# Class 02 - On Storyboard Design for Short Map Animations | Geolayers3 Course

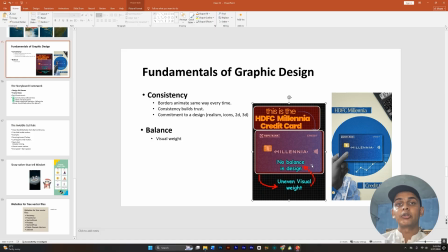[32:56]
So shout out to AVTV school, and this is the one frame that I got from their video that I think explains the balance principle well. For example, here's the guy is talking about, this is the HDFC Millennium credit card, and really shouting out. But two things are shouting out.
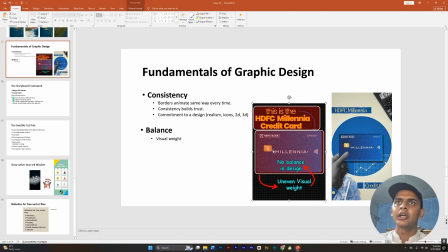[33:15]
There is a very contrast, and this is shouting, and then this is also shouting, and there's no balance in design. The text should be smaller either, or the card should be smaller. One of these things should be smaller than the others to develop this hierarchy.
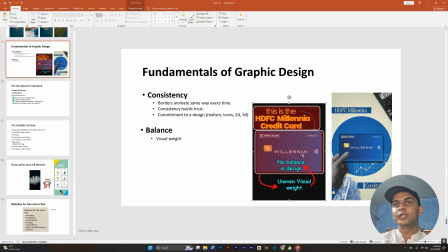[33:31]
And what they call uneven visual weight is not balanced. So here is the improved version, and the card is clearly distinguished, and the text is not loud enough right now. We clearly see the hierarchy. So yeah, that's pretty much it for balance.
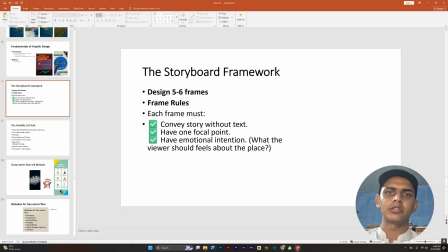[33:51]
So now that we have learned what we should not do in our design while creating this storyboard for our script, and we also looked at some of the fundamentals of design. So now we come to the approach that I take while creating the storyboard. So when I'm reading a script, my
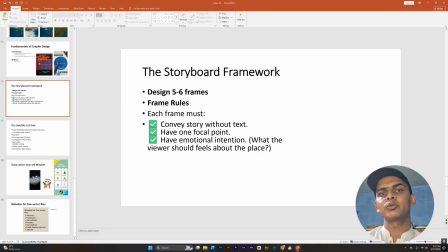[34:13]
motivation, my intention is that I have to find 6 beautiful frames, 6 sentences that clearly convey the idea of this script,
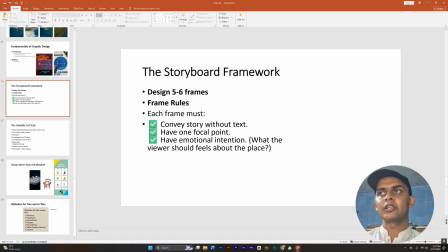[34:29]
and I have to find a way to clearly represent these 6 sentences with design, 5 to 6 frames. And when I find 5 to 6 frames, and they basically just structure my 60-second video,
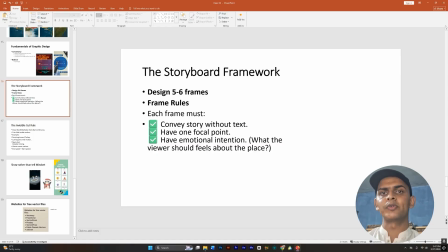[34:47]
and I just structure the whole video around these 5 to 6 frames. And the rules that I follow with these frames is that each frame should convey the story without me needing to add text on it,
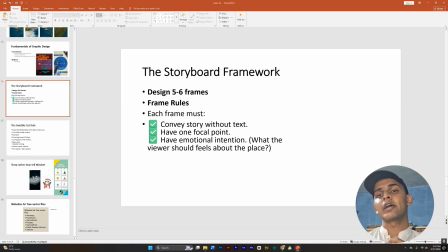[35:06]
and each frame should have one focal point at a time, and there should be an emotional intention with these designs of frames. What the kind of emotion that I'm trying to evoke from viewer at a certain point.
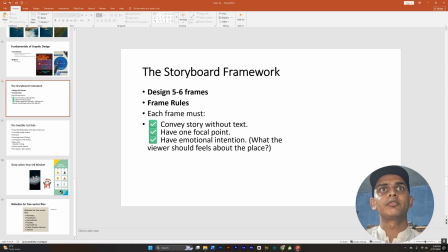[35:27]
So this is the storyboard framework that you should follow. And this is just about the approach of GeoGlobe Tales that I have observed, that great Geoglobe Tales shots feels continuous. The cuts hide inside the motion.
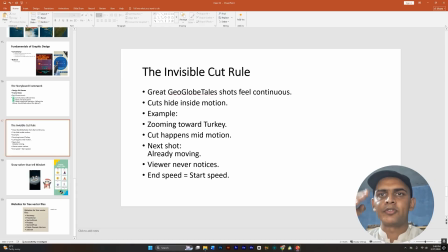[35:46]
They have these match cuts. I have made a video about them, about fixing a speed graph for these continuous feel of match cuts of motion. For example, I have created this video of Thames barrier.
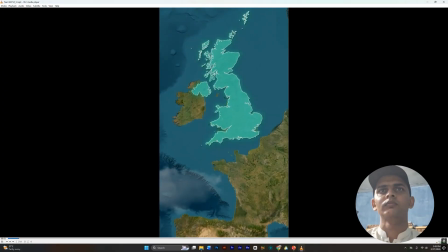[36:02]
Let me just quickly pull it up.
Brits don't know, but there's one piece of UK infrastructure that absolutely cannot fail.
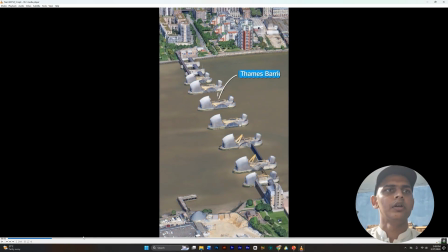[36:09] This is the So Thames.
I think this is a bit smoother and continuous shot.
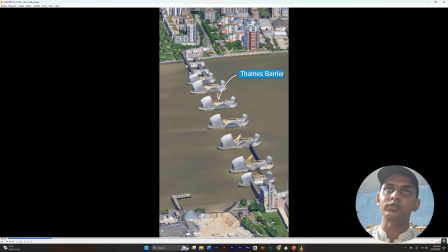[36:21]
Looks like we have zoomed in on the map, but actually this is a different footage from Google Earth, sorry. And what I have done is that used the match cut technique to make the shot feel continuous.
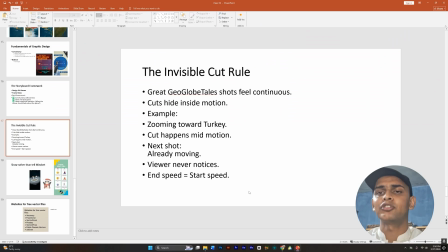[36:37]
So this is the kind of approach that you should take. The end splits, the speed of both of these footages should be same. If you're zooming in, the next shot should feel like the zooming in is continued for to develop this connection between shots.